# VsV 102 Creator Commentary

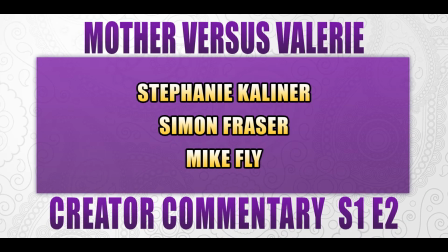(0:00)
Oh, hi guys! Welcome to the Creator Commentary for Episode 2 of Versus Valerie.
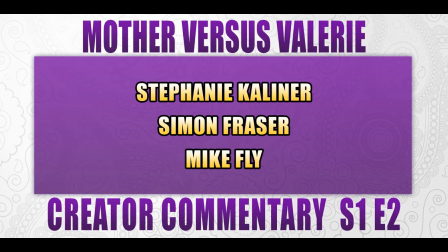(0:06)
There's three of us here on a really nice couch. My name is Steph Calliner. I'm Simon.
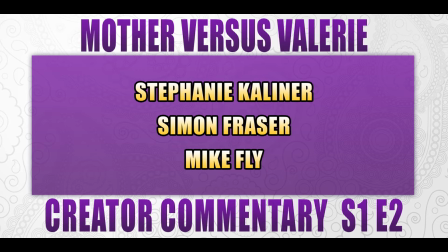(0:12)
And I am Mike Fly. I am the producer on the show and I co-directed with Simon and co-edited with Simon. And Steph is the head writer of the show. And Simon also wrote for the show as well.
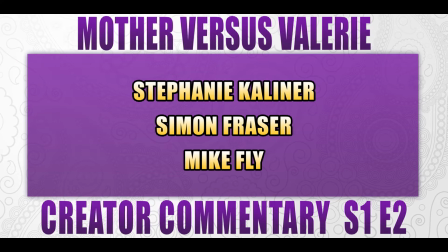(0:26)
So why don't we start right into Episode 2. Let's do it. Yeah. Star Wars. This is Mother. Return of the Jedi. Versus Valerie.
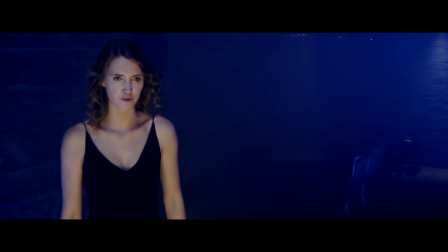(0:38)
This is the, obviously, the climax scene where Luke stands off against the Emperor in Return of the Jedi.
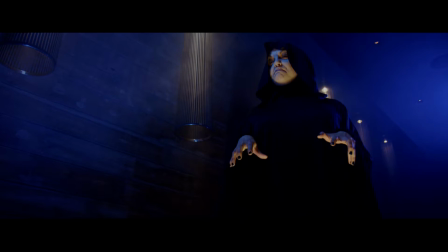(0:45)
Throws his lightsaber away. And basically says all what she just said. Yeah, when I was writing this scene, I literally watched that scene at least five or six times to try to get,
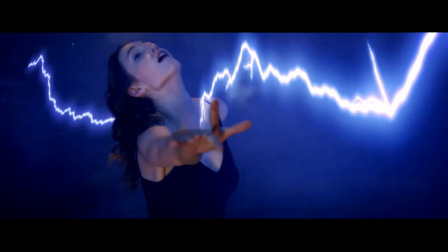(0:58)
probably more, to basically parody every single line. Yeah, yeah.
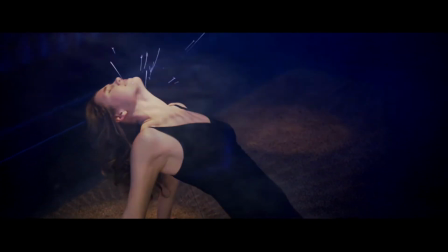(1:04)
The pillars behind Mother just happened to be the lights at Earth, where we shot this episode.
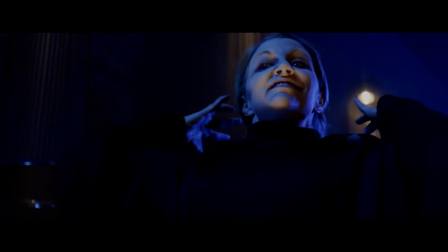(1:12)
And they made these really cool lighting effects for us that worked out really nice. That sort of looks Death Star-y, don't you think?
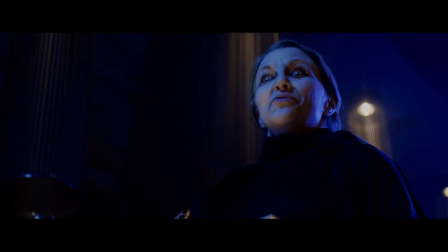(1:18)
Yeah, a little bit. There's some columns on the Death Star for sure. I wouldn't even have thought that this was the restaurant.
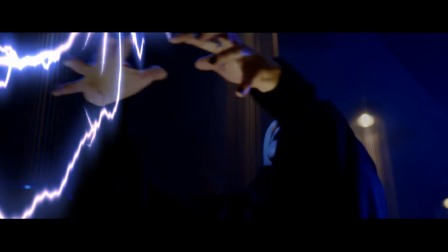(1:24)
The whole episode takes place in a restaurant. I wouldn't even have thought that this is the same restaurant. Oh, well, I think it's because in the teaser, we went with blue,
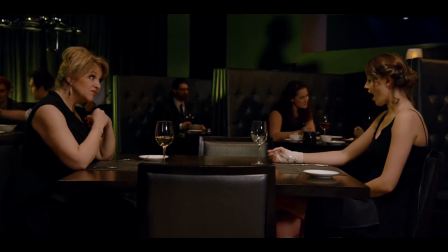(1:34)
and then for the restaurant, actually, the green wasn't necessarily totally intentional either.
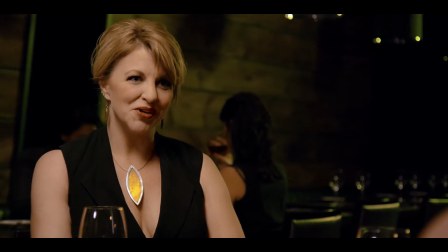(1:41)
No, we ended up getting a couple LED panels that we borrowed from a friend,
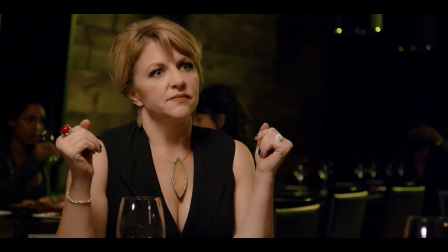(1:46)
and they were just, like, they're fairly cheap panels, so next to all of our actual proper lights, they would just give this green light off,
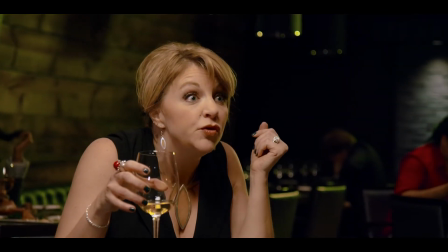(1:54)
and there was no way to color correct it on set, So we were like, well, we'll just make it everything in the background green.
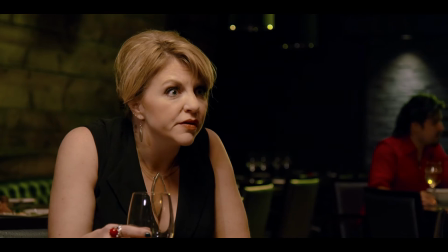(2:00)
I think it works. Earth is kind of like the dark tones of the restaurant sort of lend themselves nicely to it.
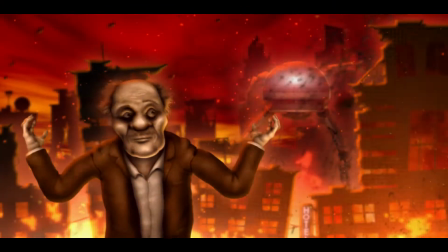(2:06)
Earth is actually an amazing restaurant. Larry, and I don't want to mess up his last name, but he's in the credits.
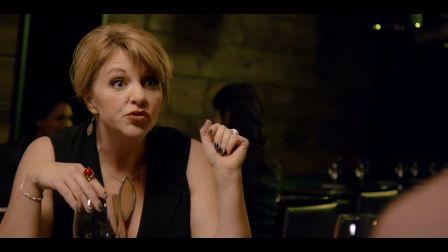(2:14)
He was awesome. I asked him for like an apocalyptic scenario. Yeah. And that was what he came up with, and I'm really happy that we were able to do it.
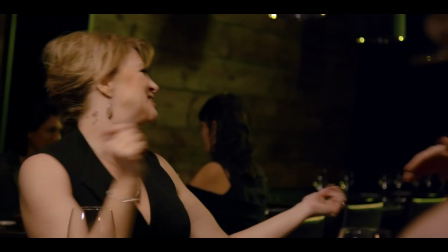(2:23)
I love that line. You'll be dead. or worse bro. And here we have Corey Vidal all of a sudden which is fun.
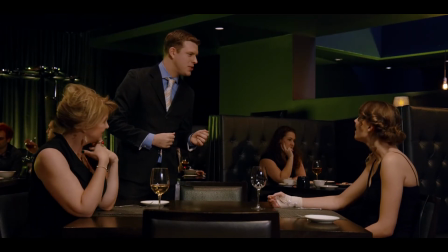(2:32)
He's from, he's Apprentice A on YouTube. He's a little bit of a YouTube mogul.
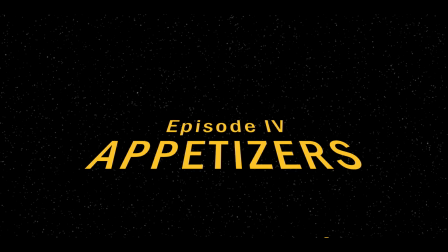(2:36)
He just did a documentary about what it is to kind of be a YouTuber and he reinterviews you know a million famous YouTubers.
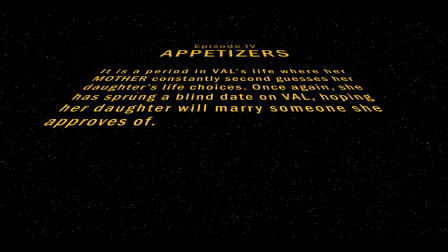(2:44)
I'm really excited to see that and he was able to come down and shoot with the day for it with us with Craig Benzine who's Wheezy Waiter on YouTube as well.
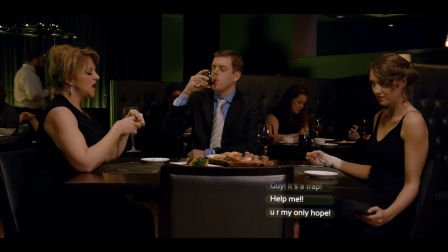(2:53)
They were totally fun to hang out with and of course both are huge star wars nerds and it was really awesome that we were able to
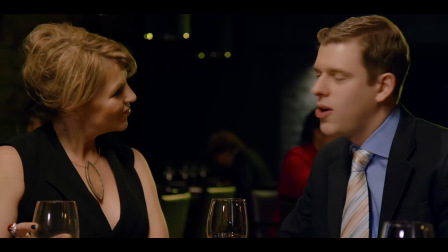(2:58)
like incorporate them in this episode which is our star wars episode and that craig got to play a waiter
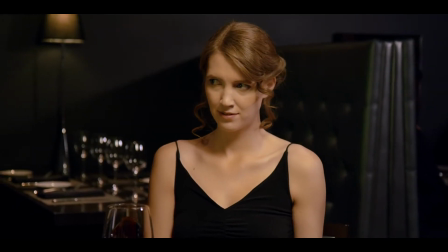(3:06)
very unusual
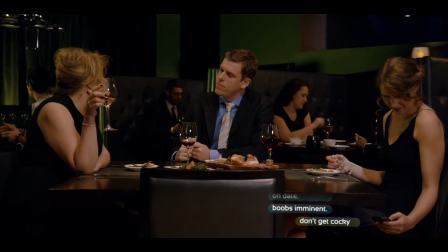(3:10)
i don't think he'd be a very good waiter i think he was at one point before he decided to never do it
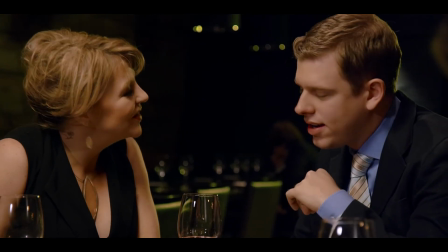(3:16)
again and only do youtube stuff um and he's where i think it's where he started wheezing for the for his time in his life.
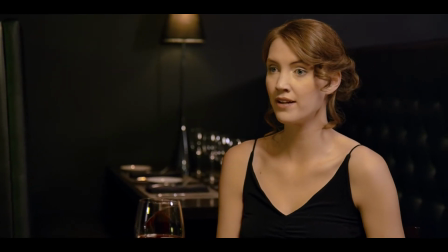(3:23)
He's definitely one of the most prolific YouTubers out there. His stuff is definitely worth checking out.
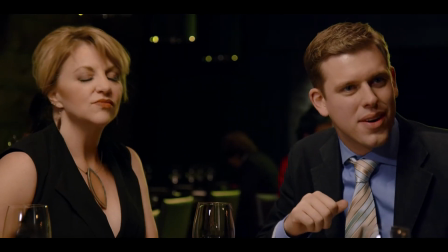(3:31)
At this, the coolest, for me, the coolest part about this episode is all the sound-alike music for Star Wars.
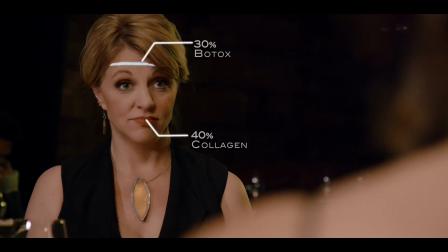(3:39)
That's all Whelan Mickey. He went, and, you know, we do a rough cut of the episode.
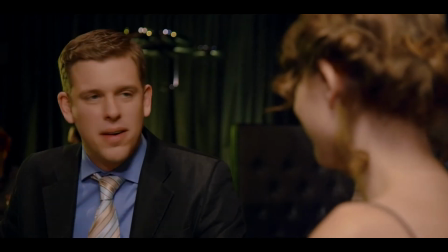(3:45)
We have to use temporary music, so we would try and use temporary music from the actual source material we were referencing.
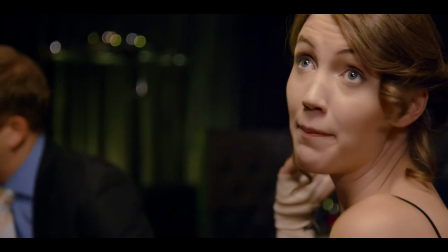(3:51)
and Waylon would actually go and recut
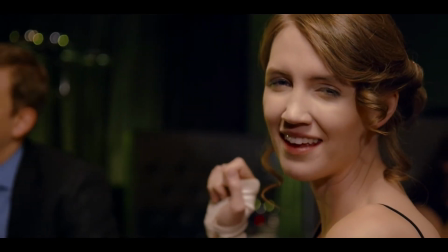(3:54)
like he would take the music we'd have there and he'd rearrange things and kind of come up with his own compositions that were thematically similar which is really cool.
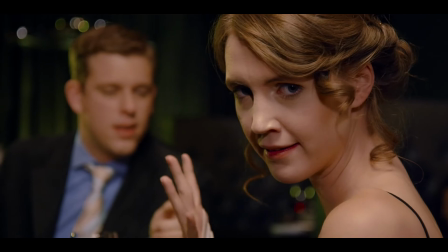(4:01)
Hey, this shot actually is a bookend to the shot in episode 11 where it has the young girl turning.